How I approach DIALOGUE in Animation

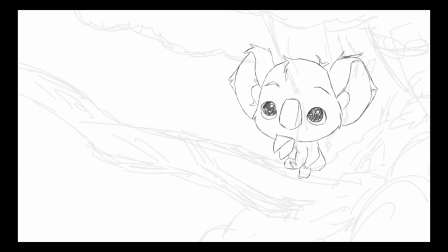[0:00]
Animating character performance on top of dialogue can be quite daunting and intimidating. So I'd like to talk about my overall process and some tips I'd love to share when animating character dialogue. This video is sponsored by Jollibee because why not?
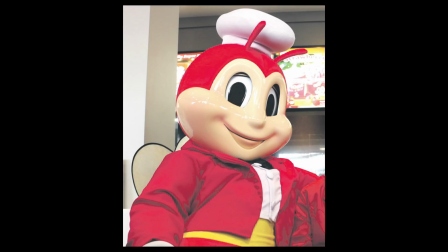[0:14]
Jollibee is a beautiful, sexy bee that serves chicken and some weird ass sweet spaghetti with sausages.
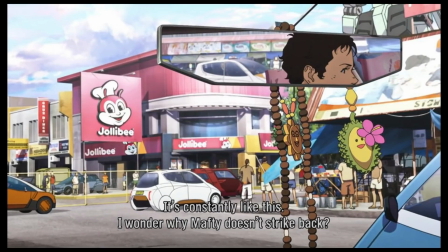[0:21]
Truly a Filipino treasure. Actually, I'm not really sponsored by Jollibee, but if you guys can find one near you, I highly recommend it.
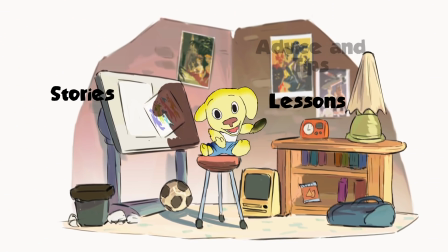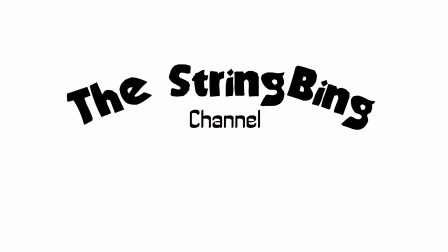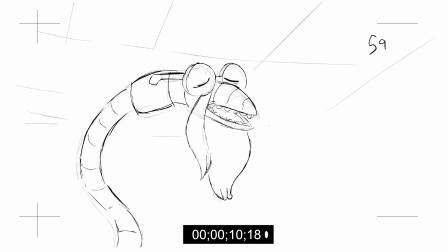[0:39]
Hey guys, this is Tini Kopantoa, and today I'd like to talk about how I approach dialogue and character animation.
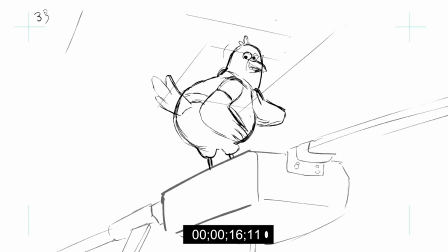[0:45]
Now character animation dialogue can be quite tricky because not only are you dealing with the acting and the performance side of the animation, but you're also dealing with lip-syncing. Now I've been doing dialogue animation for a long time, and I learned a lot doing things like 11 Second Club,
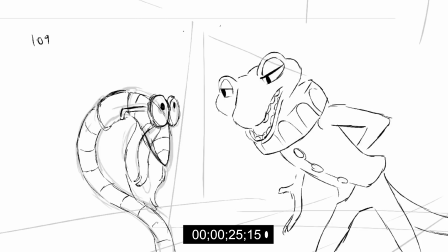[0:59]
doing things for my clients, and approaching different styles of how to anime dialogue.
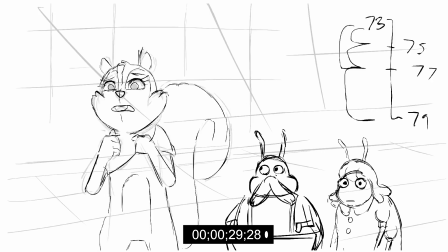[1:03]
And every time I approach a dialogue scene, it always feels new to me, but I always learn a lot of things from it that I'd love to share.
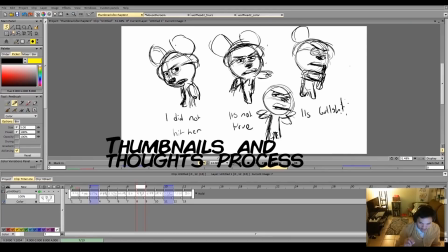[1:10]
Now, if you're looking for a full-on process video or tutorial video, you might as well look into my full course that I sell on Gumroad.
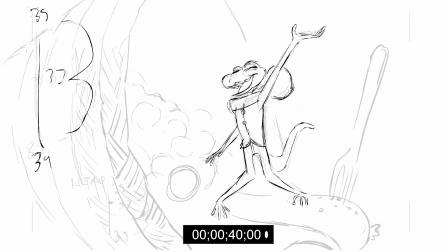[1:16]
But for this particular video, I'm just going to give you guys a full rundown of my overall approach summarized for this video.
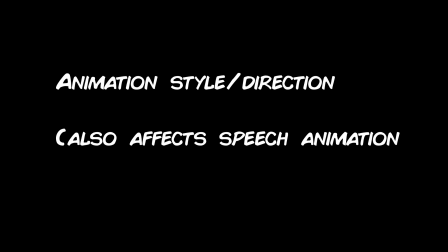[1:23]
First of all, you're going to want to think about the style of your animation, whether that's drawing style or the actual movement style.
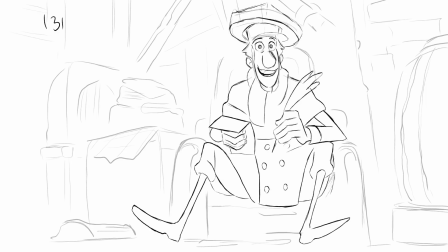[1:29]
It's going to affect how you think about your poses or how to think about your mouth shape choices.
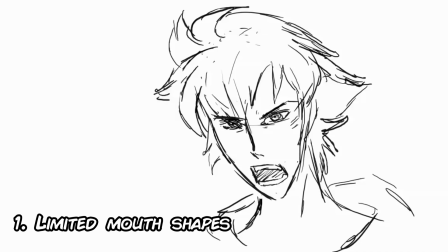[1:34]
You could do something that's common in a lot of anime where it's just a few mouth poses and they just open and close and and they don't entirely match up with the audio.
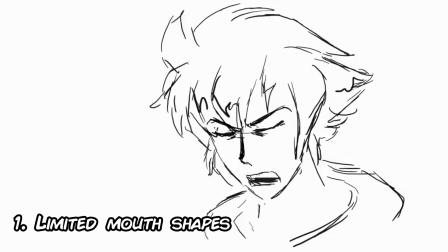[1:43]
And that's because in most anime the dialogue is done after the animation which is the opposite compared to western animation.
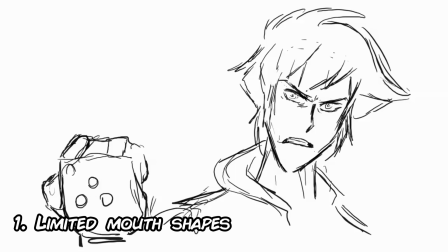[1:50]
It's a great choice when you're dealing with limited animation, you're on a budget, the acting and dialogue isn't such a high priority.
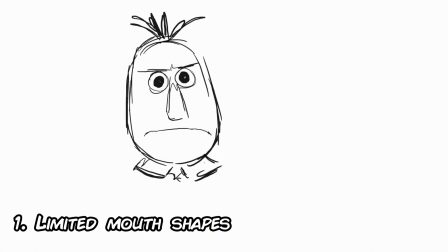[1:56]
I think it's a great stylistic choice if you just want to get the point across and you have other priorities that's not just all about lip syncing the mouth to every bit of cranny in the consonants and vowels of your mouth.
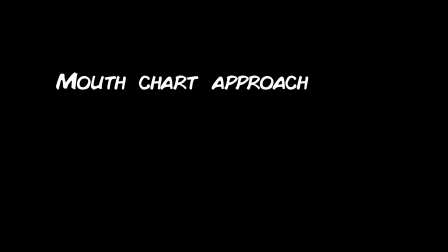[2:06]
I use this approach in stupid films that I made in under a day or in a few hours. Then there's the overall mouth chart approach and you find this in TV productions.
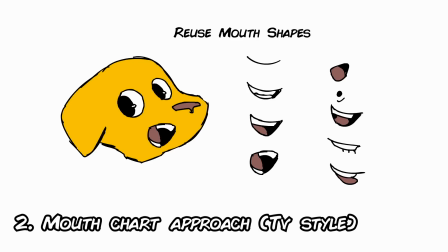[2:15]
In TV, character designers come up with different mouth poses and shapes to show what shape it looks like when it's making an ooh sound,
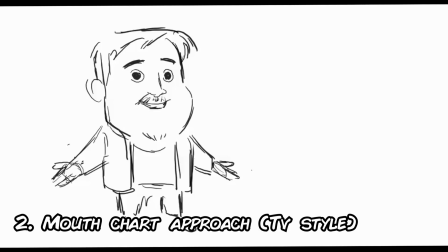[2:21]
an ah sound, or just poses when it's widely opened or sealed shut.
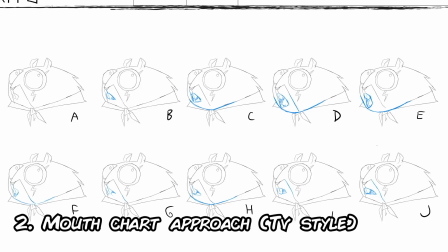[2:26]
And this is because most of these model sheets are sent to a vendor studio, pretty much outside of the main studio where all the designs and the pre-production stuff is figured out.
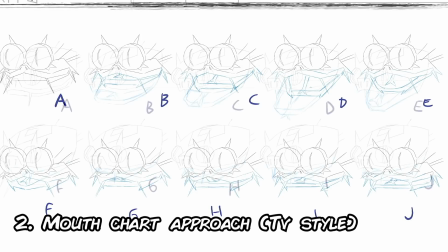[2:34]
Most vendor studios follow a certain format from the A, B, C, D, E, F, G poses, and if you've seen a couple, you're already going to get an idea of what that format already looks like.
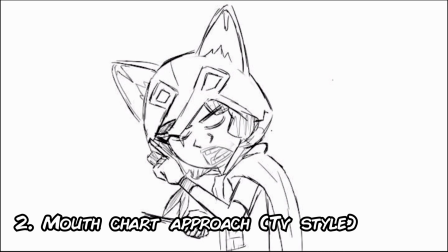[2:43]
The thing about this approach is that the mouth poses just snap into the appropriate sound that it's making, not necessarily forming or morphing into different shapes.
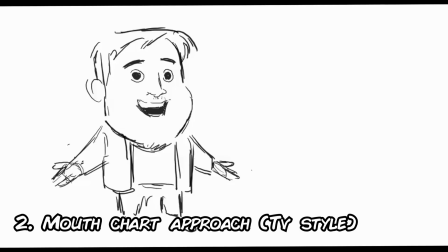[2:52]
When the mouth shape is needed, it's kind of held into that pose for a certain amount of frames or time, and then it just snaps into a different shape.
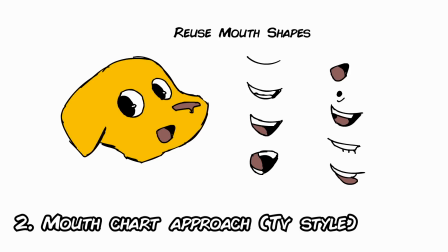[2:59]
This approach is highly common in western animation or western funded productions. This approach is highly common in web animation as well.
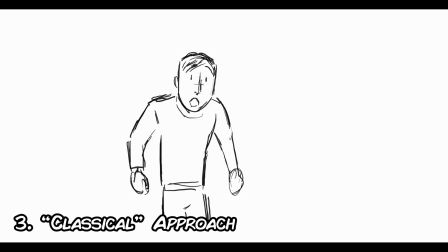[3:06]
Then there's the whole classical animation approach, I guess, which is things that you'll find in Disney animation or highly animated productions.
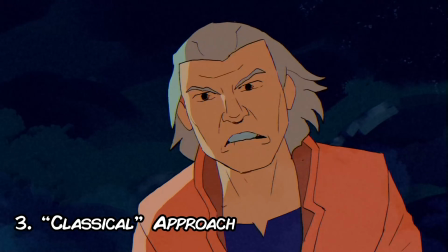[3:14]
The characters are fully animated just as well as the mouths. The mouths themselves are fully animated where you actually see them change shape.
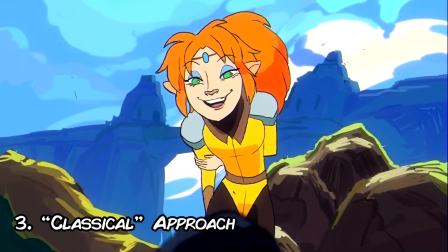[3:21]
They morph into different shapes. There's a lot more articulation and accuracy in the pronunciation of words.
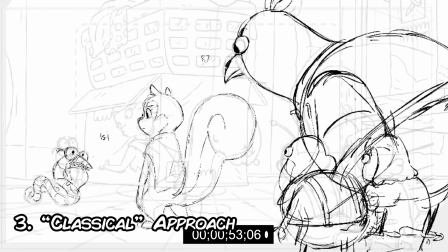[3:28]
The animation can be highly detailed and complicated and it's why it makes this type of animation quite hard and takes quite a lot of time to do.
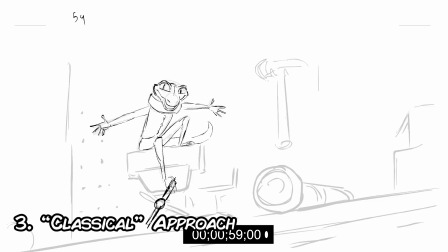[3:35]
If you're someone that wants to work at animation, whether it's 2D or CG animation, you might want to have some of these in your demo reel.
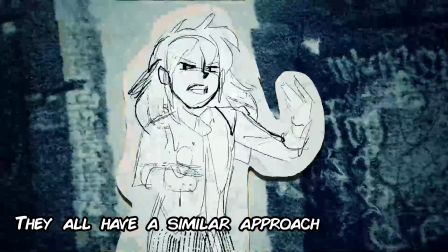[3:42]
Now even though these dialogue animation styles are quite different, actually significantly different,
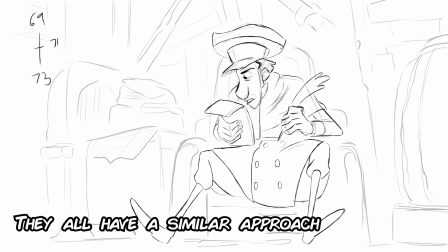[3:47]
one being more economic for example and the other one being highly detailed and fully animated, I always have a similar approach for all of them.
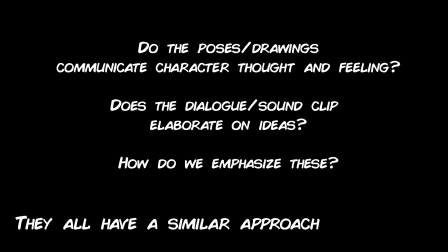[3:54]
And the big one being, do the character poses sell what this character is trying to communicate? Are there words, lines, or just sounds in the dialogue sound file that sell ideas? How do I emphasize those ideas? What do I mean by ideas?
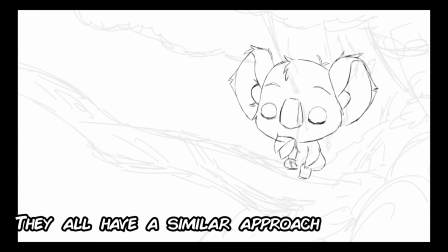[4:08]
And for this video, I'll most likely be talking about my approach when it comes to classical animation, but a lot of that stuff can be transferred into other styles of animation.
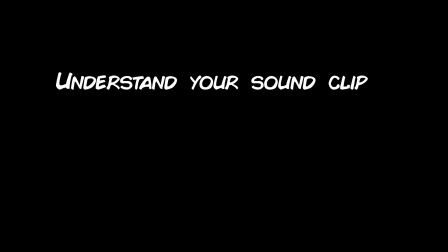[4:16]
First of all, when you get your sound clip or your dialogue file, keep listening to it over and over again and also have a written version of the dialogue somewhere.
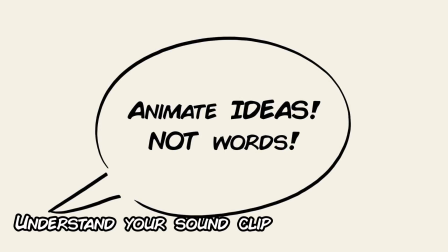[4:25]
Now a big rule that I have when I animate characters doing dialogue is that I'm not just animating a character saying their lines or just talking.
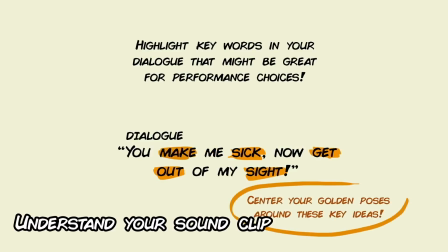[4:31]
I'm animating characters expressing ideas and communicating those ideas and this can be shown in the overall character animation performance.
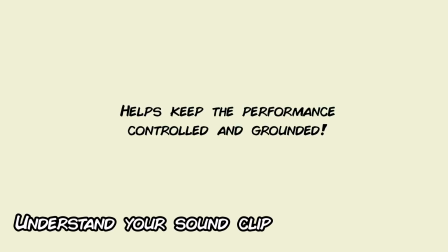[4:39]
So when I'm looking at the dialogue and listening to the dialogue at the same time,
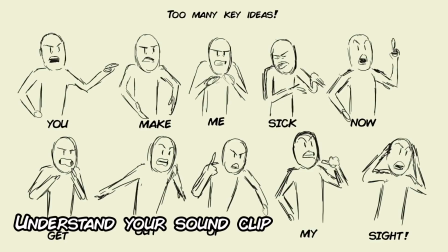[4:43]
I look at certain key words and this could also be influenced by how the voice actor emphasizes some of those words.
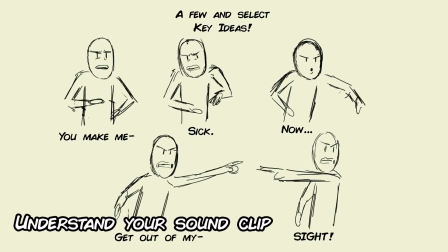[4:49]
Then I would highlight some of those words and see if there's possible emotions that's trying to be
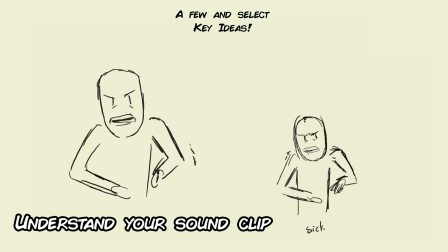[4:54]
exchanged within that word and those will help me come up with my overall acting and key poses.
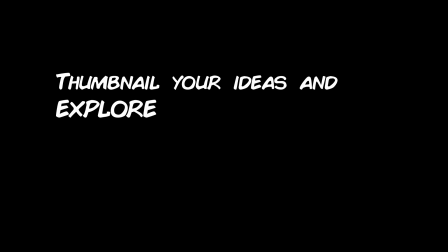[4:59]
Now if you're early into animation but want to get serious into character animation, then I highly recommend the thumbnail before you animate. Character animation, performance, and acting can be highly subjective and there's multiple ways to show how a character expresses anger,
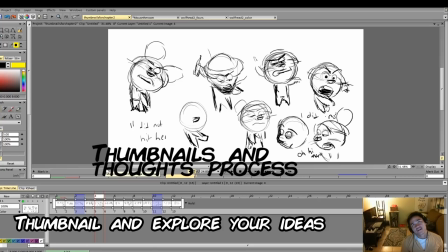[5:14]
disgust, happiness, sadness. The hardest part of character animation and drawing is coming up with a very specific drawing that describes everything,
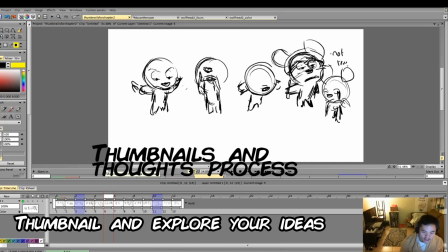[5:23]
not just the emotion but how the character is physically feeling, the attitude that character has over other things,
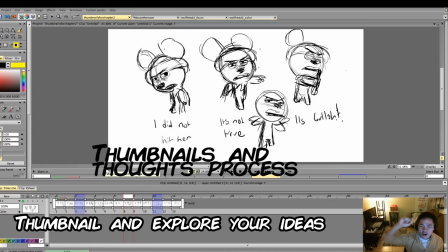[5:29]
what the pose reveals about the character's background like class and social standing. I'm getting ahead of myself but when I thumbnail I come up with many different drawings for the same line of dialogue or even the same word,
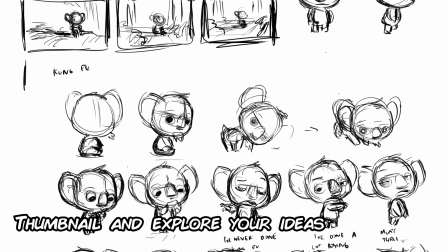[5:42]
just to keep exploring and experimenting if I can find something unique in the acting. Then I would look back at it later and start circling the ones that I actually want to keep.
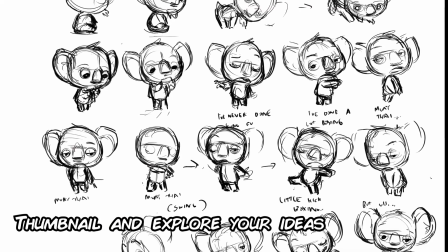[5:51]
This is something that I always do when I have an idea of what I want, but I don't have the best version of that idea and this helps me explore that.
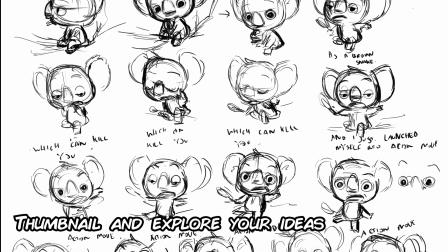[5:59]
But over time as you become more experienced with the craft, it just comes naturally. The thumb nailing process helps you think about your work more and then because of that,
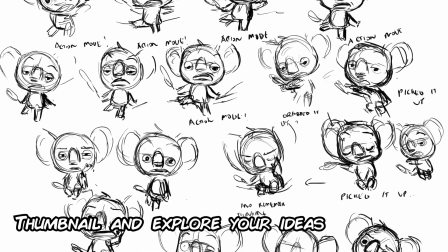[6:08]
it's become sort of a second nature to me where I don't really thumbnail as much anymore and I just go straight into animation with a very specific acting choice that I have in my head already.
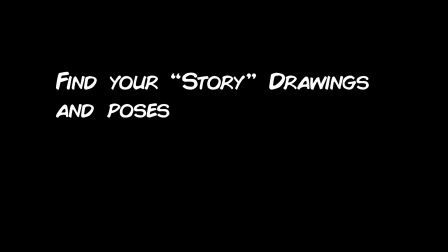[6:17]
Then I would lay down my storytelling poses. Some animators call this their golden poses.
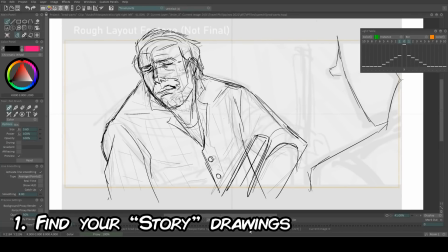[6:23]
Imagine they're like the key keyframes of the animation. It's only there to serve a purpose of the overall idea and the story shift and the shot.
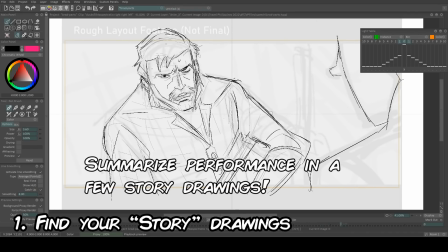[6:31]
This could just be a few poses. I usually find myself only laying out maybe three to four different drawings for this. I'm not worried about syncing everything to the timing or thinking about mouth shapes. I'm thinking about getting the story and the overall idea across first.
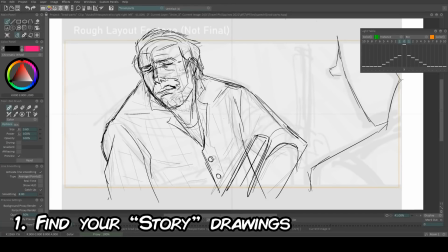[6:47]
And another reason why I do this is because I don't want to lose control of the animation,
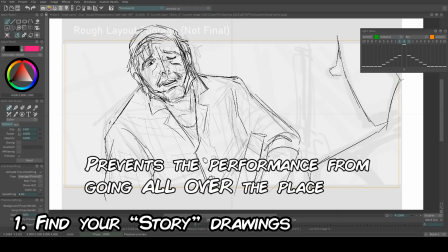[6:51]
meaning I don't want the animation to feel like it's constantly moving, there's too many poses or too many ideas. I want to just summarize the overall idea in just a few poses so when I do come back and flesh out the acting a bit more while staying
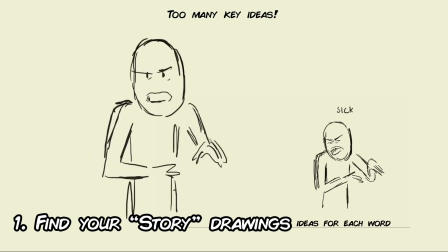[7:04]
in the range of the storytelling poses it feels a lot more contained and controlled and it doesn't matter if the animation is zany or subtle
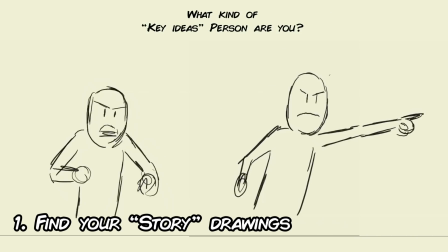[7:11]
because even with zany and wild animation you do kind of have to have an idea of what you're trying to communicate.
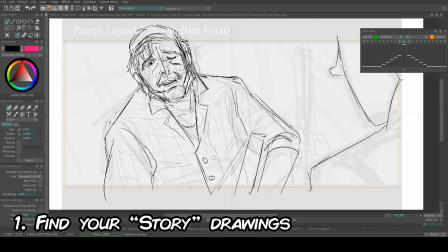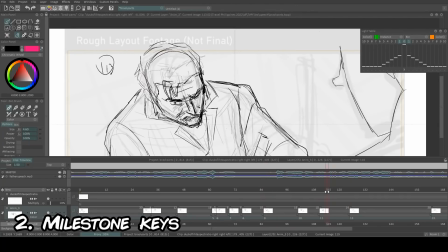[7:37]
Then I would proceed to make more key poses and the way I'm thinking about it still is I'm setting up milestones,
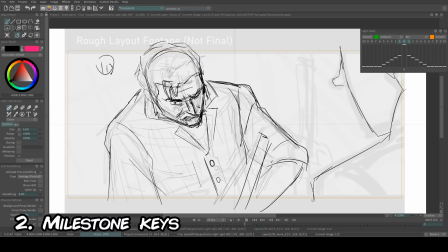[7:43]
meaning that I'm not fully animating or animating every specific part of the dialogue or the sound file.
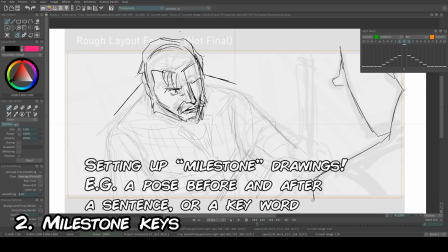[7:50]
I'm still setting up an overall roadmap before I do that stuff.
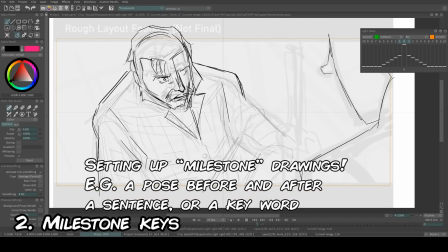[7:53]
So what I usually do is have a key pose before a sentence and after a sentence and in some cases before a specific word and after a specific word.
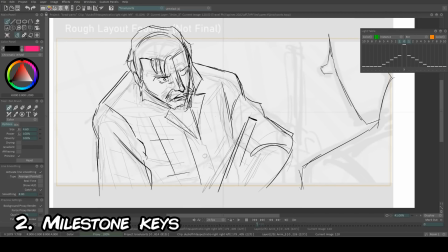[8:01]
But I usually do a sentence or a few words because I want to still keep the performance contained.
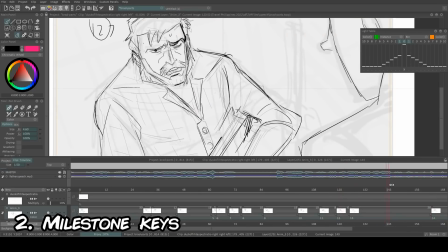[8:06]
So when I make more specific keys within the animation, I don't feel like I'll get lost.
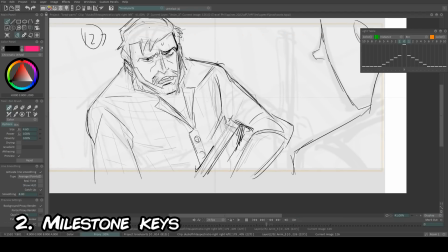[8:11]
The same thing goes for if I decide to straight ahead the overall dialogue.